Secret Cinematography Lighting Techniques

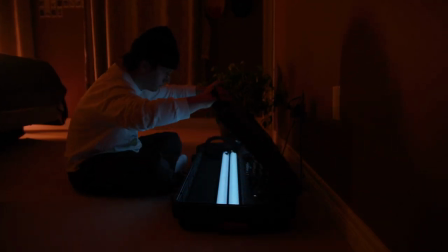The Astera Tubes. The most popular, versatile, and favorite light for almost every working cinematographer today.
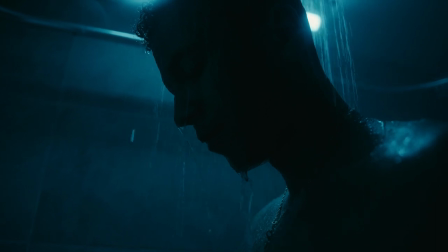There are so many different uses for them and I'm going to be telling you some of the most popular ways we use them.
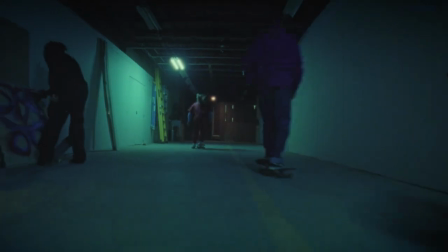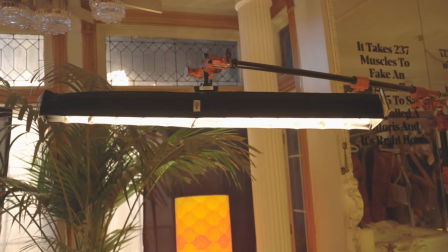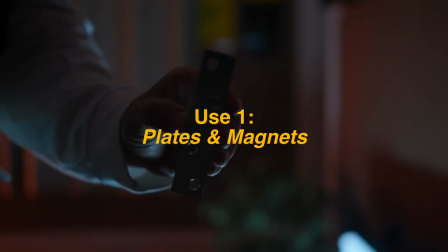Use number one, plates and magnets. Sometimes there's just simply nowhere to rig your lights and if you don't want to use a stand, sometimes your only option is lighting from the ceiling. But what if you're not in a studio with a grid where you can easily rig a light.
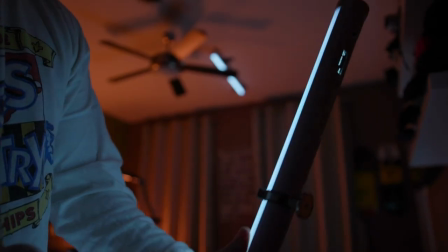While using some metal plates, some paper tape, and these clips, you can put a light pretty much anywhere without damaging paint on the wall as well. In this example, I use them to add some soft room ambient. In my four years of working in lighting, this has become my favorite way to light because of how convenient it is.
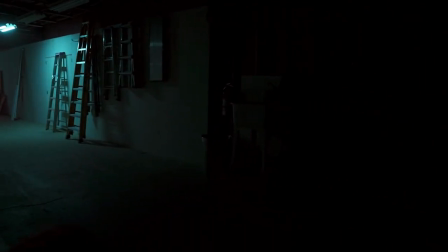Action one, and action two.
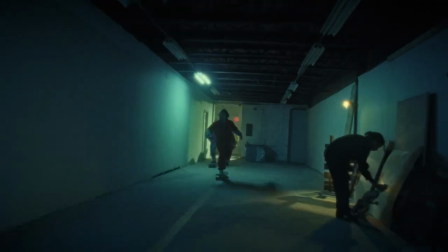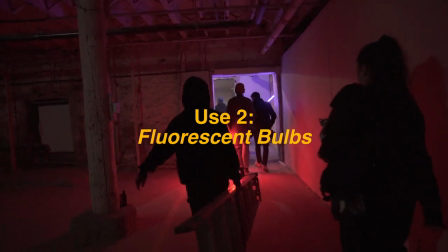Use number two, fluorescent bulbs.
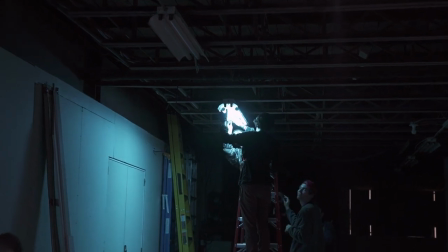We often use these lights by replacing fluorescent bulbs with them and adding in estera tubes. That way we can have complete control over the color and output of them.
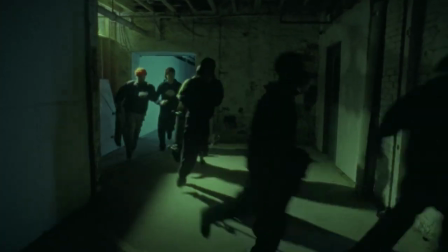In this scene, not only did it give me complete control over the color and output, but I was able to light the entire hallway for this shot. If you see a commercial or a movie and they're shooting in a grocery store or a convenience store, pay attention to the fluorescent fixtures because I guarantee they're also utilizing this technique.
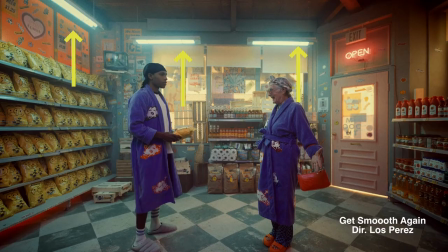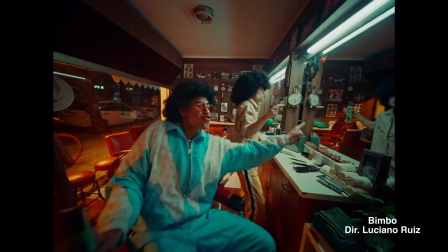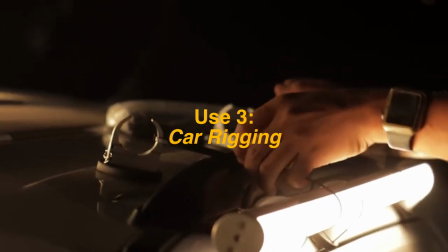Use number three, car rigging. Another great way I've seen them use is by rigging them to moving vehicles.
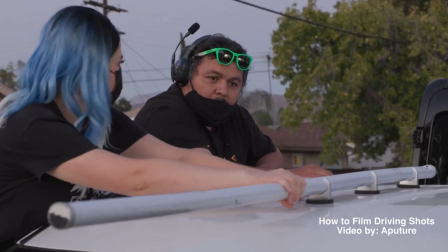shooting car stuff can be difficult because it requires rigging and knowing how to do it safely a lot of car shots today utilize estera
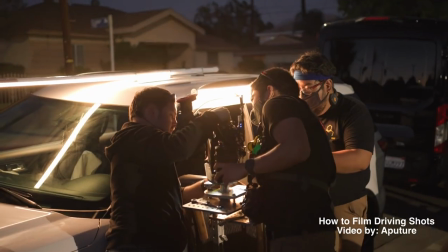tubes because you're able to do a chase effect and have them look like real street lights passing by you don't even have to run a cable to these lights
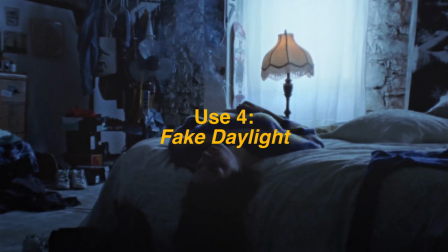and figure out how to power them use number four fake daylight for
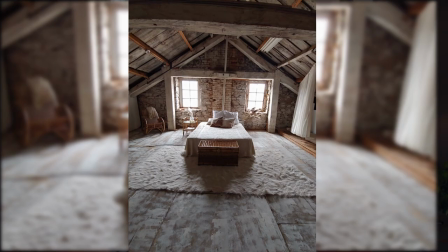a short film that i dp'd we were shooting on the second floor which meant i couldn't light from the ground level i
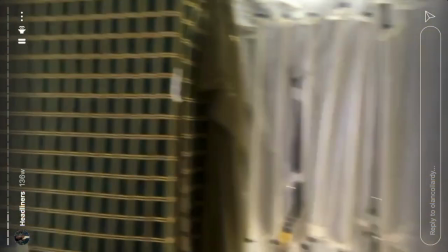came I came across a solution on Instagram by Olon Collardy to black the windows from the inside and
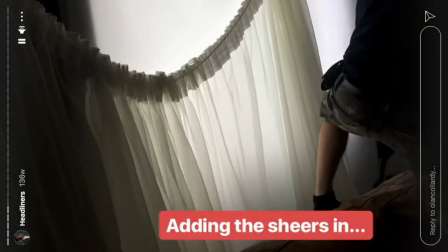add some estera tubes, which sells the effect of daylight coming in and gives you consistency throughout the day.
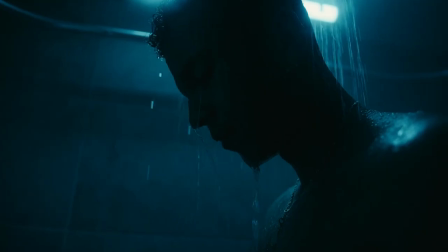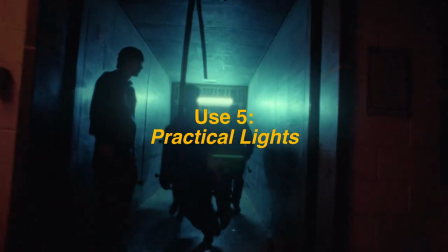Use number five, practical lights.
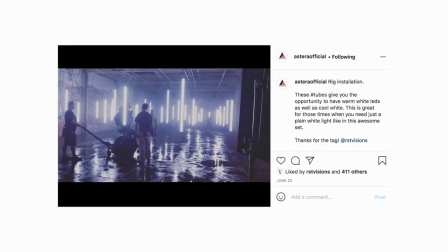You can also incorporate estera tubes as practical lights in your scene, but I recommend not having them blatantly in your shot because that trend is sort of dead.
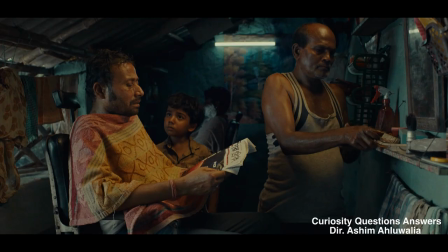A more tasteful way of going about it is trying to pass it as a fluorescent bulb in your shot.
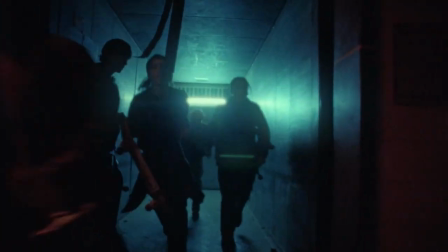For example, here I rigged one up to the back of the elevator and try to have it pass as a fluorescent bulb. This is only scratching the surface of what you can do with these lights, but I hope it gives you some idea of what you can do with them. I try to rent these lights on pretty much every shoot that I do because it's pretty much essential when shooting today. If you enjoyed this video and want to see more videos like this, then subscribe to my channel and thank you for watching.